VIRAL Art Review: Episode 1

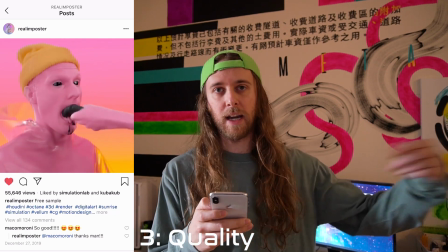It could have been a little bit brighter, and then maybe the secondary light behind the character could have been like a little bit like more of a wash light,
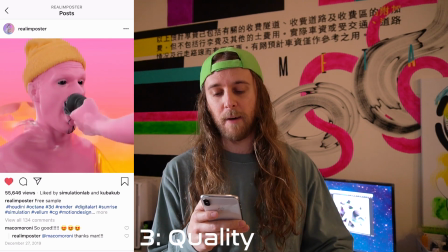or maybe could have used some ambient occlusion, or ambient lighting or global illumination or something.
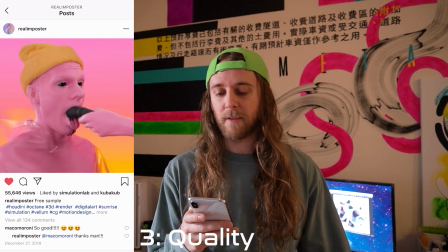But that's just like in general. It could have been a little bit more specularity and reflection on the character's skin, but it definitely lends itself to being this like almost like rubber like silicone substance.
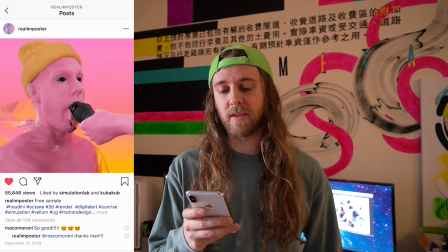So if that was what he was going for, he was definitely successful. Number 4 on the list is composition.
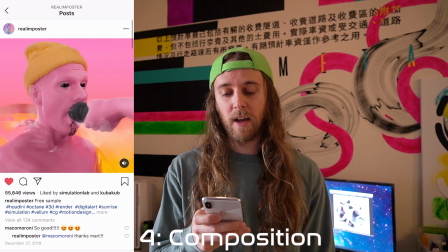The composition is great. The character is front and center. The ice cream cone falling into his face is definitely the primary focus of the image, which is great.
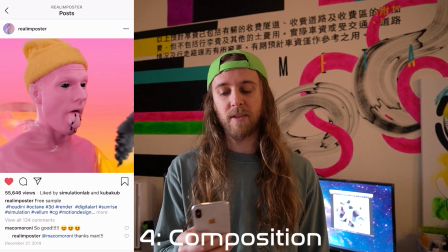So in terms of balance and composition, it's great. Use of space, there is a significant amount of empty space,
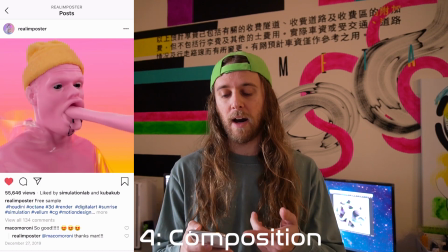which is really important in a piece like this, because you really want to focus on the subject itself, right?
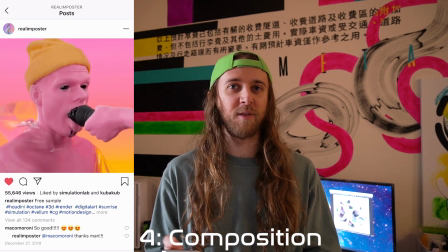In any piece of art that isn't like a square composition for Instagram, right? You want the focus to be on the subject, right?
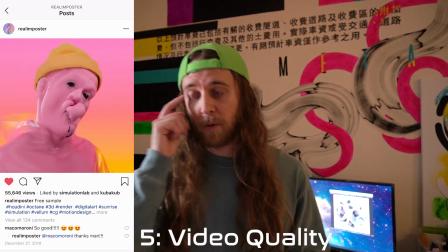So this piece definitely has that. Number 5 on the list is video quality and use of time.
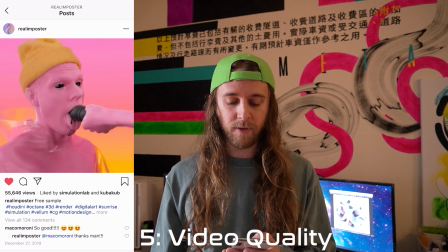I think the use of time is great. Videos maybe 14 seconds long, something like that, maybe a little less.
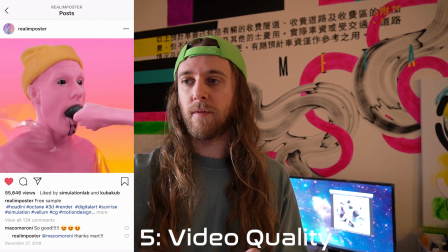The video quality is great.
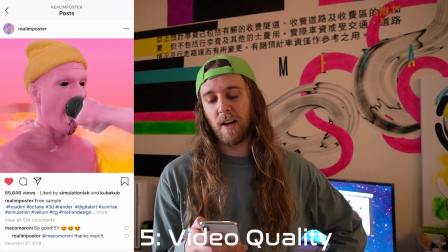There's no compression loss. Instagram didn't destroy the video. Typically, if you render and export out a higher resolution video,
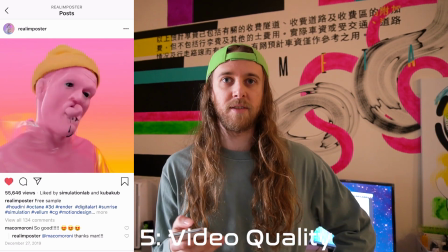Instagram's compression algorithm will basically dither it and it'll kind of destroy it a little bit.
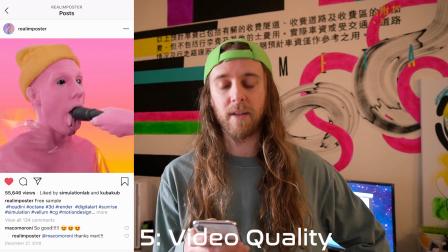This looks like it was definitely formatted in that 1080 by 1080 aspect ratio for Instagram specifically.
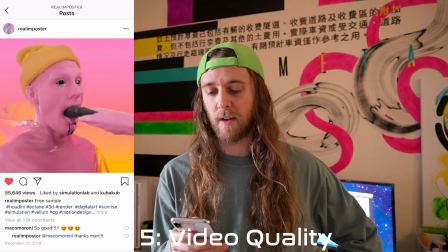So definitely good on his part to format that appropriately.
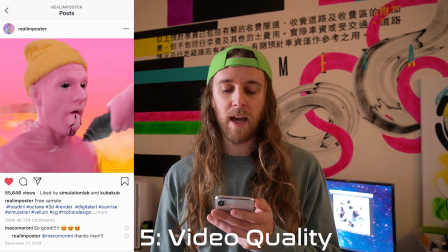The video is a loop and you can't tell where the seam is, so that's very important for loops.
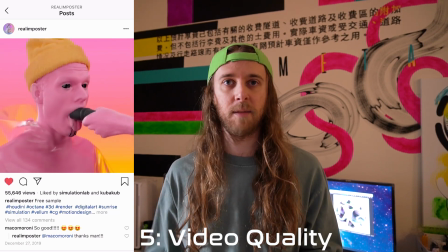You really don't want to see that seam. You don't want to see any blank frames. Sometimes at the end of a loop there'd be like a black frame or something because the artist forgot to trim the
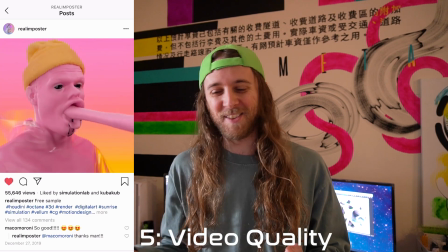sound appropriately or something. There's always some kind of blank frame,
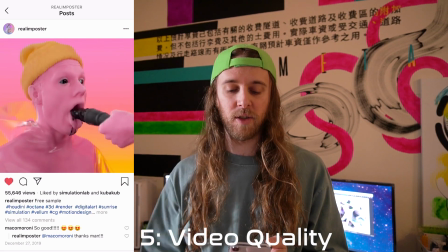or you could tell there's like a transition as the loop goes over again, so you can't really tell where the loop is in this, which is really good.
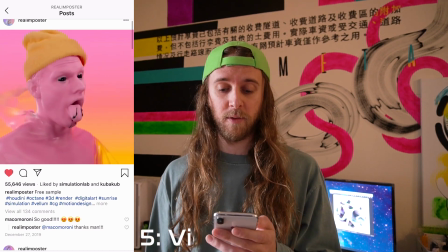He did do quite a bit of work with getting that to loop correctly.
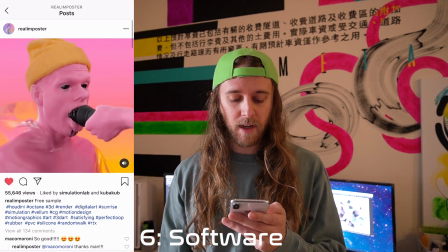As far as software goes, it looks like he used Houdini.
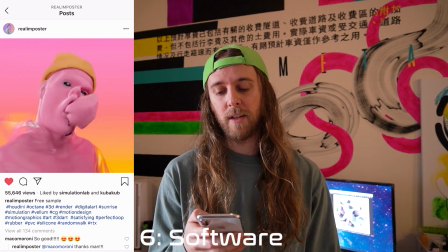Houdini has Vellum, which is a really awesome like cloth and soft body solver.
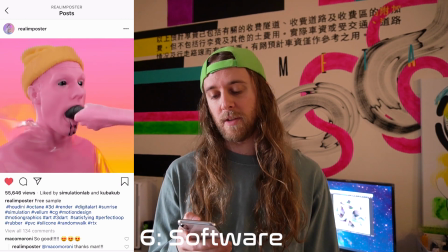So it definitely to do this in like any other software,
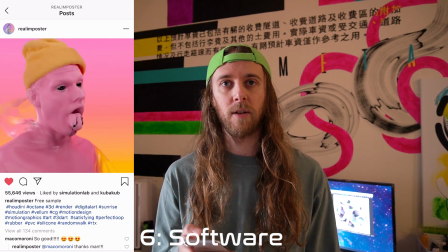maybe it could definitely be done in like softwares like Cinema 4D or like 3D Studio Max with Tyflow or something.
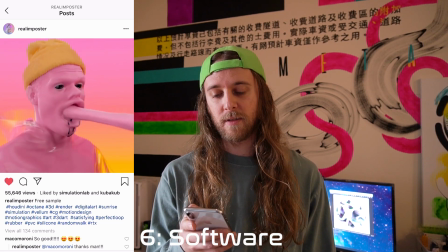But it's definitely super clean and very dynamic. So there's definitely, so you definitely use the right tool for the job here.
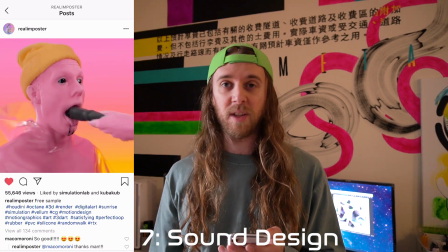As far as sound design goes, I think the sound is really visceral and kind of like a little bit grotesque,
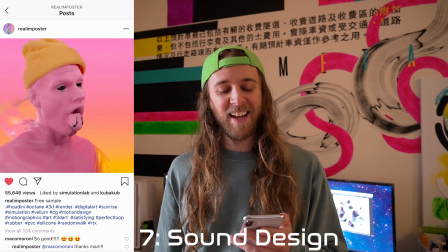but also kind of satisfying in a strange, oddly satisfying way, right?
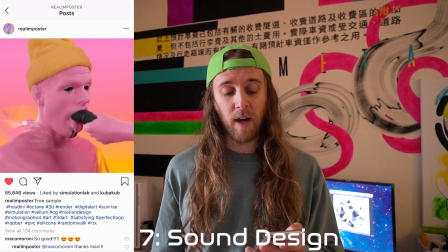And I think it works really well. It's a little bit amplified.
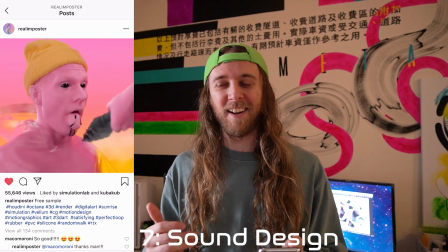It could have been like maybe taken a step back a little bit, like in terms of like it's kind of like gross viscerality, but
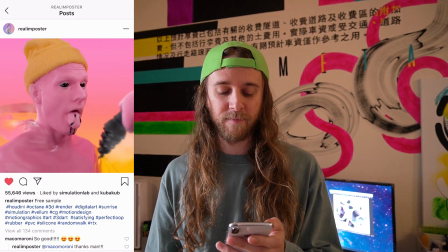I probably wouldn't change the sound design. I really love it. I think he did it himself. So number 8 in our list is the virality critique.
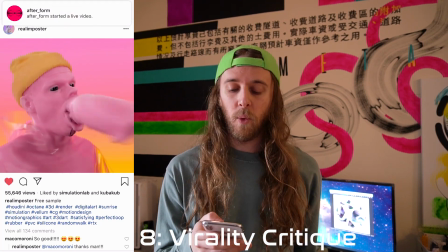What's the hook? I think the hook is when the black ice cream cone goes in the
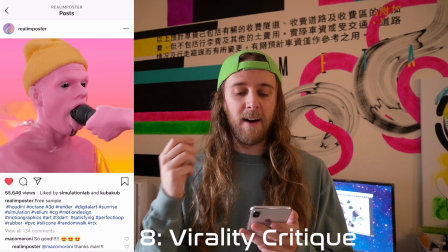guy's mouth and starts to like kind of suck it in.
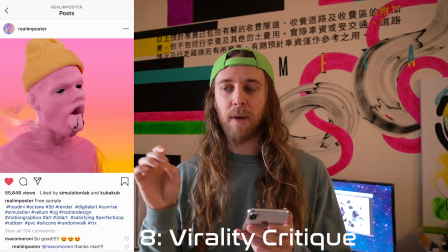It kind of like hesitates there for a second, and that takes about maybe 4 to 6 seconds in the video,
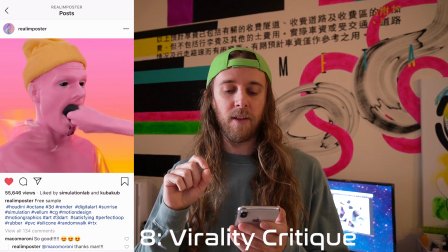which is really important because you really want the hook to be after that like 3-second mark in the video.
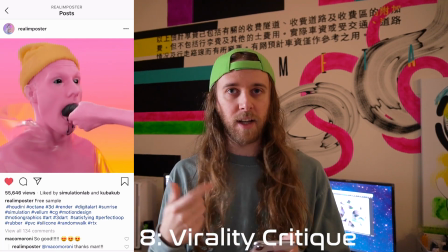For Instagram to count it as one view, right? So it really like draws people in to like continue watching the video after that initial 3 seconds.
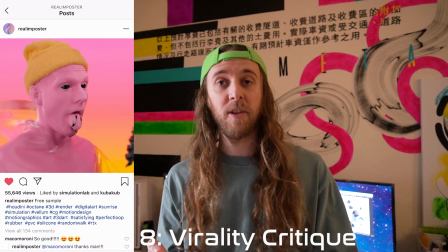Then you get the hook. Oh, okay. Then you want to watch it again and again, right?
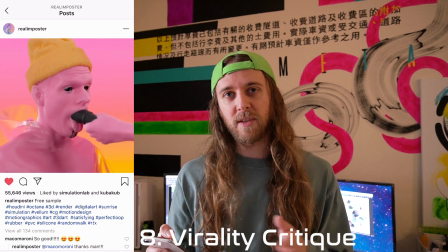So it's very important that the hook is after that like 3-second mark to keep you watching until the hook, right?
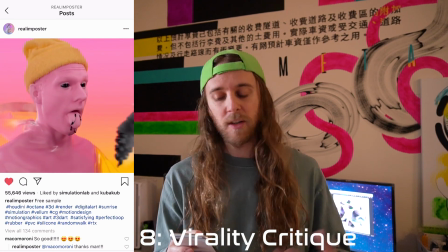So you definitely accomplish that. Continuing with the virality critique as far as details are concerned,
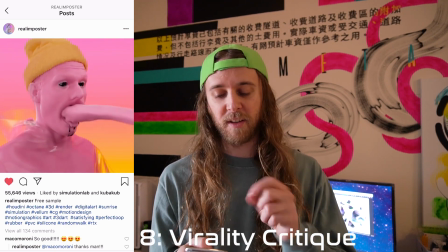there's definitely like smaller little minute details that you notice in terms of like the fur on the hat, the translucent hoodie, and then the ice cream,
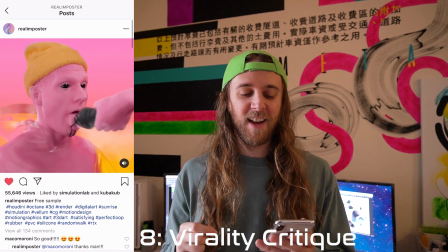like kind of like the black ice cream, like dripping on his tongue and his chin and stuff. So there's definitely like some like smaller details and nuances here and there,
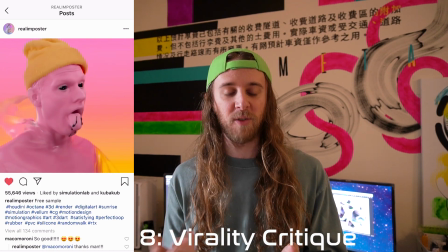and you notice like the really stark contrast between the eyes and the ice cream cone being black, and then the rest of the image being this like pink and orange,
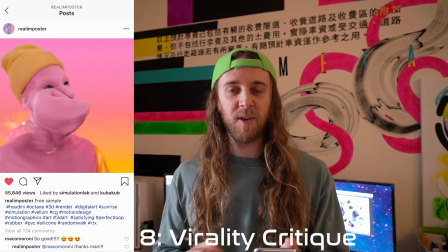pink and yellow. So there's definitely like these small, minute details that you notice the second, third, fourth time of watching the video, which is really important.
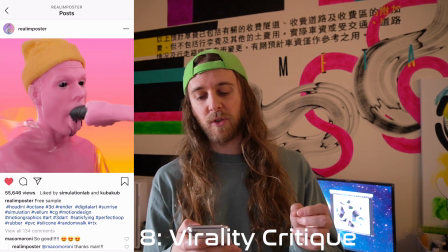To keep people hooked and keep people watching it. In my sort of closing remarks on this piece is I would have liked to see some of the
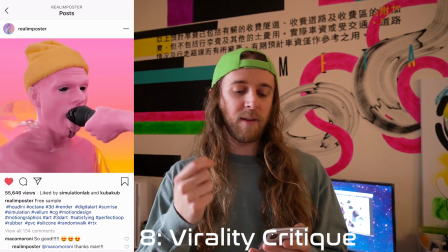black ice cream goo maybe like drip like out of his mouth as the ice cream cone goes in,
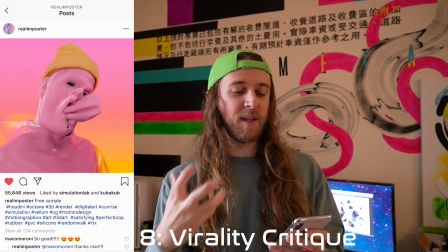maybe like fly around the hand and kind of just become this a little bit more gross.
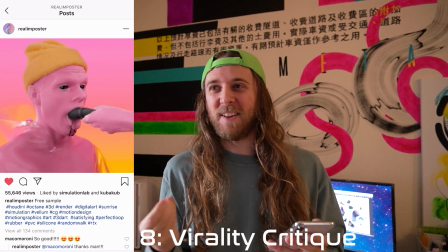I just want a little bit more like, I don't know, like a little bit more sloppy, I guess.
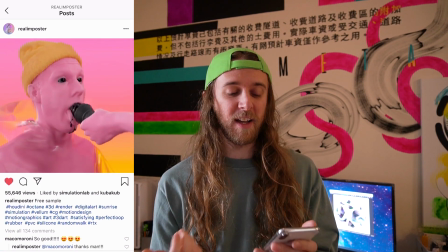I don't know. But that's just my personal opinion. I kind of do like how he was a little bit more reserved on using the liquid sim in that way.
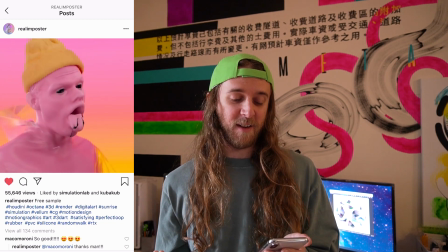But in general, I think it's it's definitely like a great video. And thank you so much, Real Imposter Steven, for sharing this video. Okay, so the second piece that we're going to be reviewing today is another animation by Esteban Diacano.
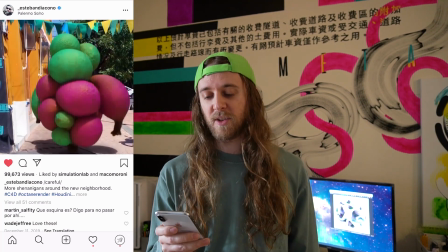And Esteban does a lot of really interesting, really engaging work with like motion capture characters,
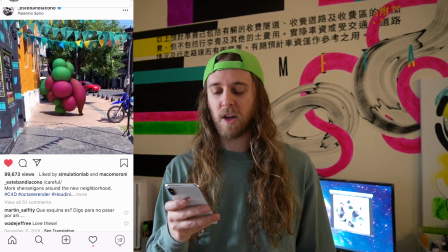and a lot of them have this sort of like jelly-like, blobby composition to them.
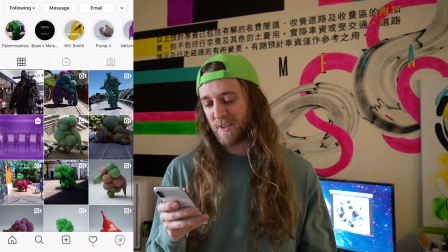It's kind of substance. Sometimes they're kind of cloth-like, sometimes they're kind of balloon-like.
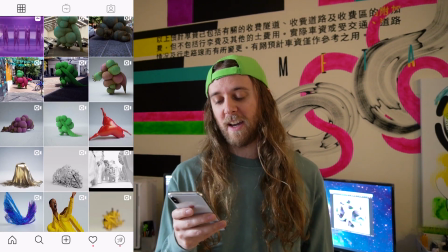The piece that we're going to be reviewing today is called Careful, and his comment here is more shenanigans around the new neighborhood.
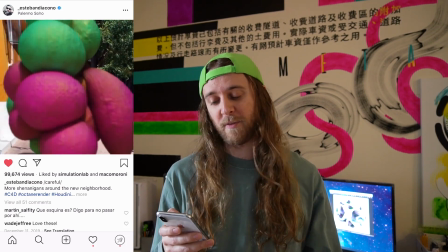I love this piece because it's really engaging. I mean, of course, all of his pieces have like really well composed lighting.
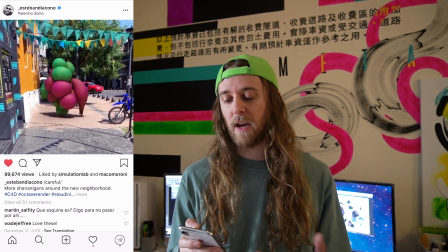The superimposition of the character into the live action footage is like remarkably clean.
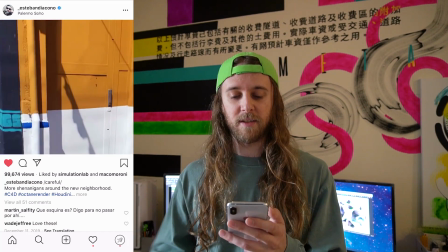So overall, really love this piece. So let's break it down. So first up, creativity.
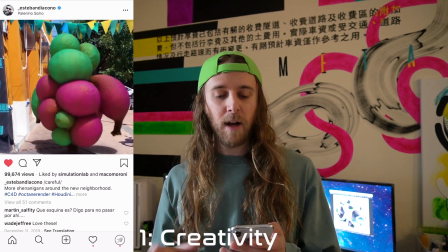Is this following a particular trend? I'd say with Esteban's work, yes it is. It's a little safe for Esteban,
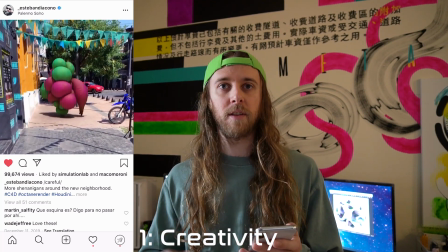but he is like honing in his skills and developing this particular method of superimposing characters in live action footage.
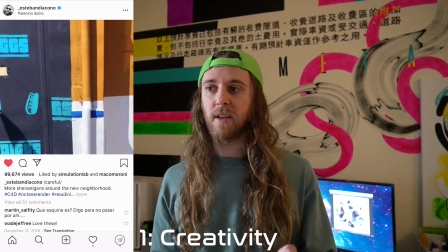So the more you do a particular thing, the better you're just gonna get at it.
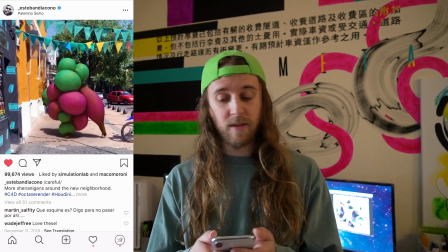So he's definitely mastered this.
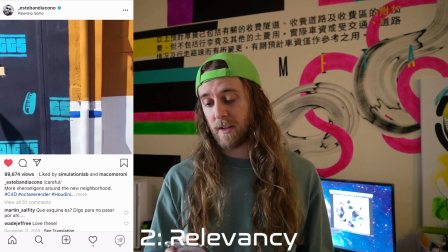Number 2 on our list, which is aesthetics and its relevancy to Esteban's full body of work,
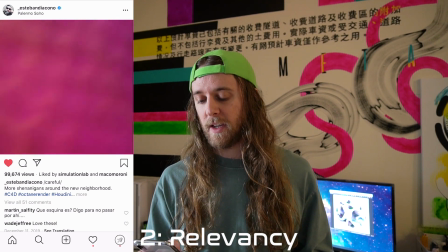definitely fits in his feed. It's definitely something.
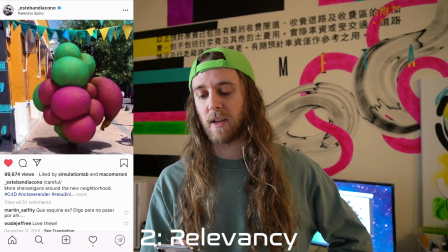This video is definitely characteristic of the aesthetic language of Esteban's generally trying to produce.
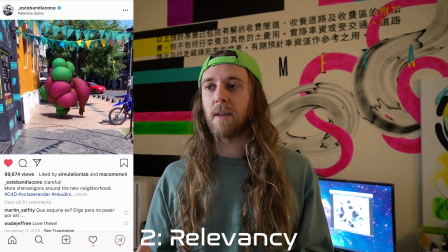It's definitely consistent, and it's something that his particular audience would expect him to produce.
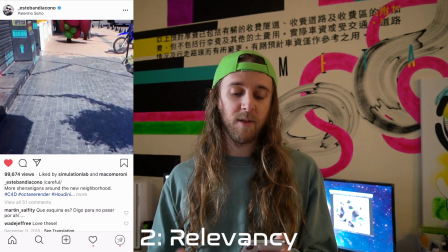In that regard, it's a little safe, but it's still, I mean, a lot of his work is extremely like experimental,
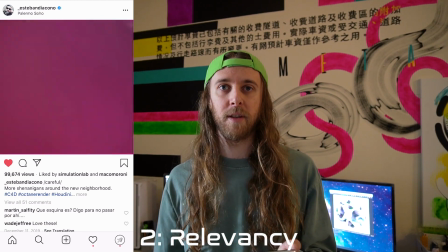and this piece is definitely probably one of those experimental pieces, just to hone down a particular new skill or
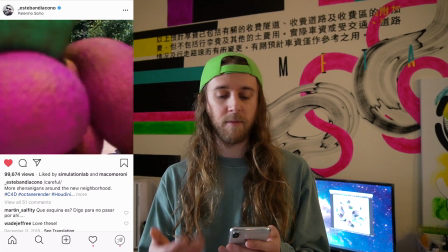you know, try out a new method of like playing around with some of the textural details in the character itself, stuff like that.
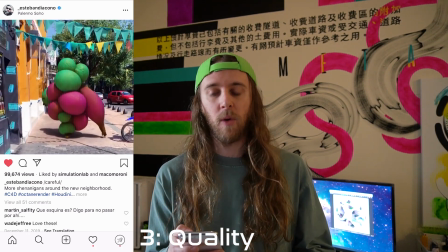So number 3 on our list is the artistic quality, the use of lighting, texturing, detail, color.
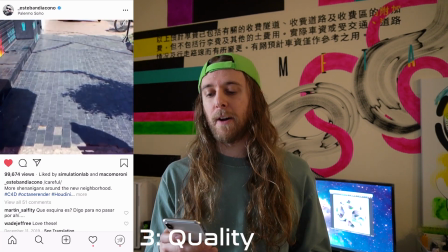We already covered some of these topics, but just another remark on the lighting.
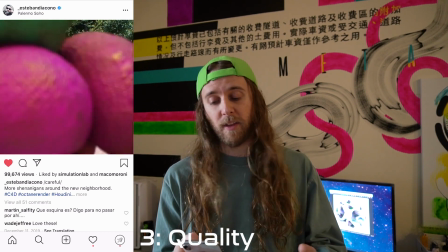It looks like he really is there in the scene.
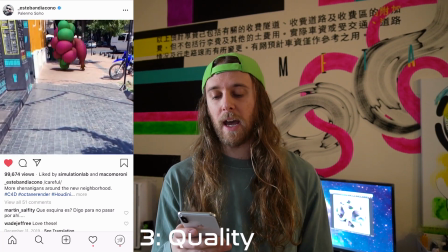One minor critique I have on the texture on the character itself.
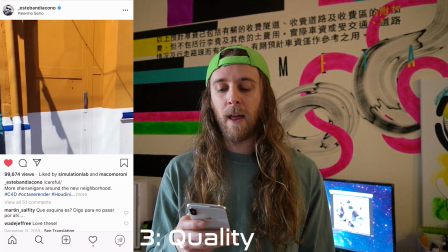As the camera gets closer to the character, there could have been a little bit more depth in the texture on the character itself.